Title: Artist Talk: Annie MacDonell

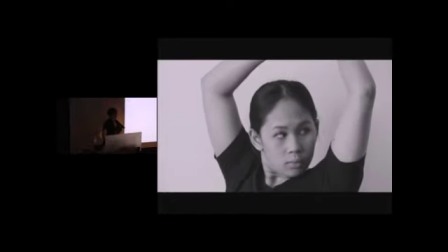Any other questions? Come on.
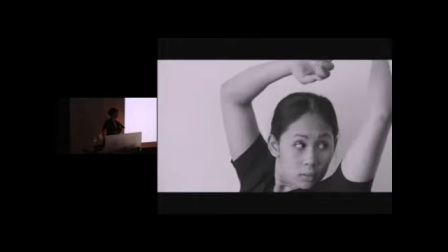Hi. Hi.
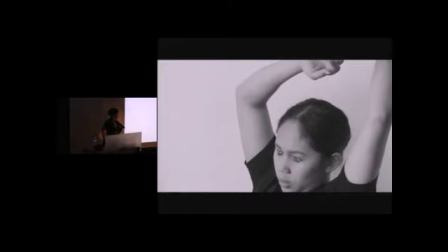So the way that I'm kind of reading the video as a reaction to the images is kind of a restructuring of that power.
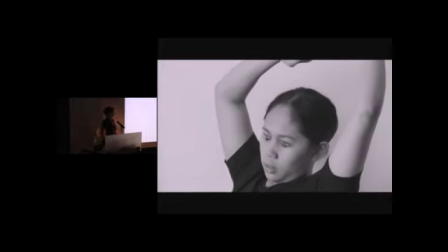And when you were talking about the video, you were talking a lot about the way the dancers were interacting with each other and kind of this egalitarian energy in
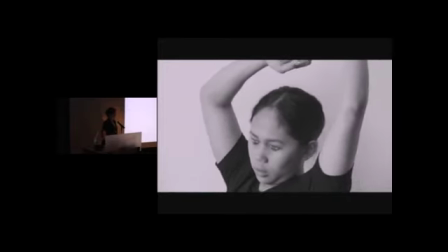the room and that the performance almost seems like this collaboration between you and the dancers.
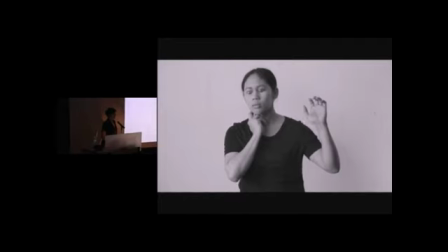So would you think that's a fair reading, that it's kind of a subversion of the structure of power that you see in the images that you sourced? Yeah. Good. Yeah. Yeah, the idea was, and I mean, there's all kinds of problems with doing that too,
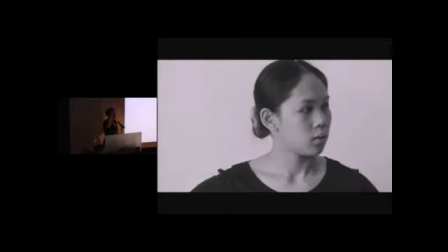I think. but the idea was to take this thing that was entirely loaded that was entirely descriptive of
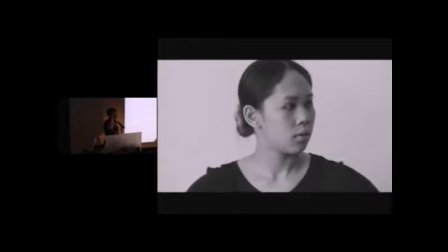you know a lot of the problems in the world right now or a lot of the ways that were limited in our in our actions and in our lives and then turning it into a sort of neutralized
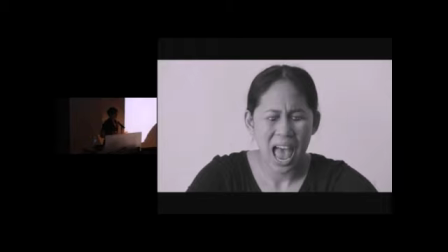collaborative action that had more to do with people holding each other and like figuring out how to hold each other up and how to pull each other across.
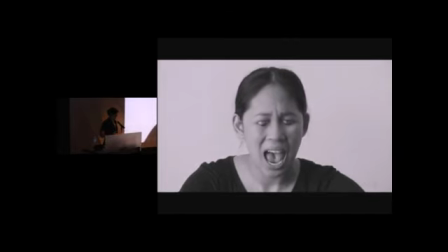You know, I mean, part of the thing that's so fascinating about the images for me is this, like, intimacy that I imagine between the bodies, right?
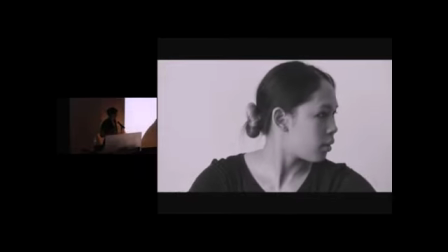And it might just be me projecting and romanticizing, but, you know,
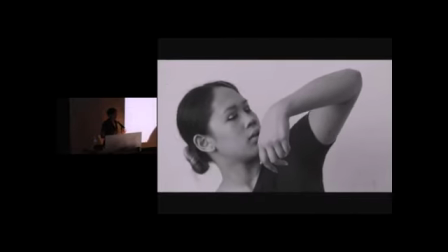I imagine that there must be so much closeness and intimacy and physicality to these interrelations,
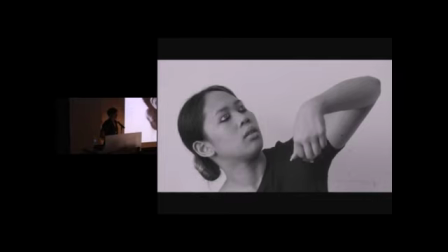which must be confusing for the people that are putting themselves in those situations that are living through it. and so I wanted to sort of like bring that physicality and intimacy forward and pull away
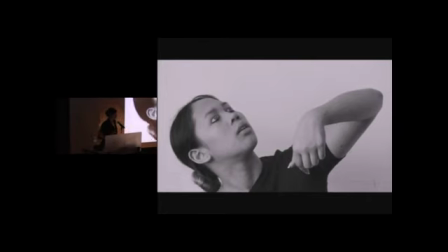the negative power relations and just see what would happen with the action hi
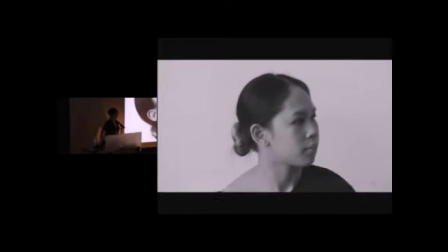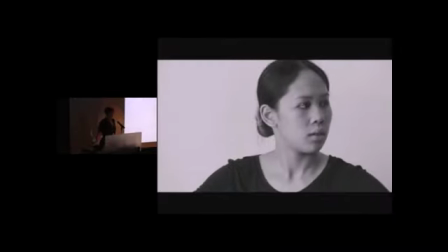for the film that's in the main the main hall I guess the main room why did you choose to overlay the footage
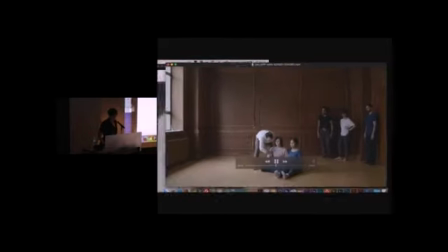I think that was partly
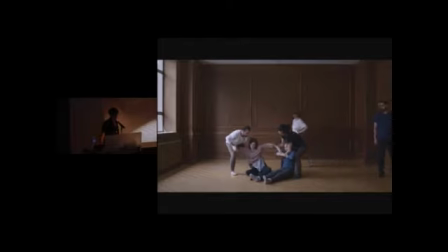in order to shift it into this more symbolic and sort of internal space and also because I really liked what happened when you start to pile the image up and then it becomes harder to decipher who is pulling who and who's pulling in what direction and then it just becomes this you just sort of feel this
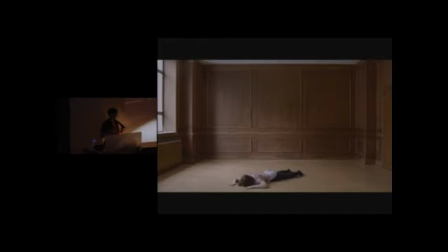sort of like interlocking of energies and efforts they sort of like they're like these knots that are sort of I don't know like writhing together on the ground and I think it when I saw the images
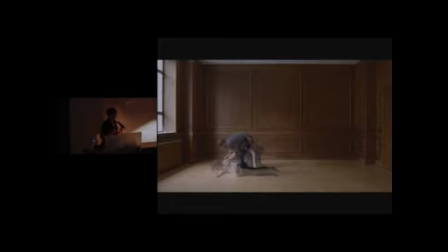that way for the first time it really made it more descriptive of the effort and the pull and the drag and all of those things that were interesting to me. What do you think? I like it, it's very effective. Yeah.
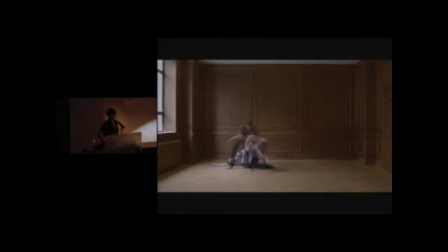Hi. Hi. The dancers look so comfortable with one another, they seem to be improvising.
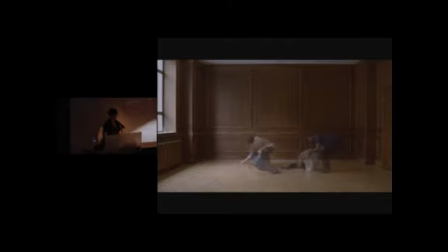More on what the choreographer did? Well, I mean, I never intended for them to dance anything, which is, I mean, it's kind of odd to ask the dancers to come in and not dance.
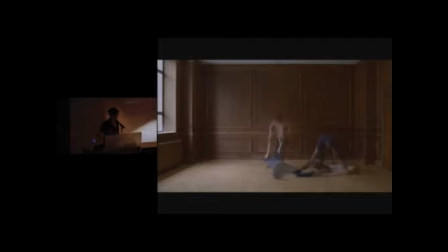And I never needed Amy to provide any kind of choreographic support.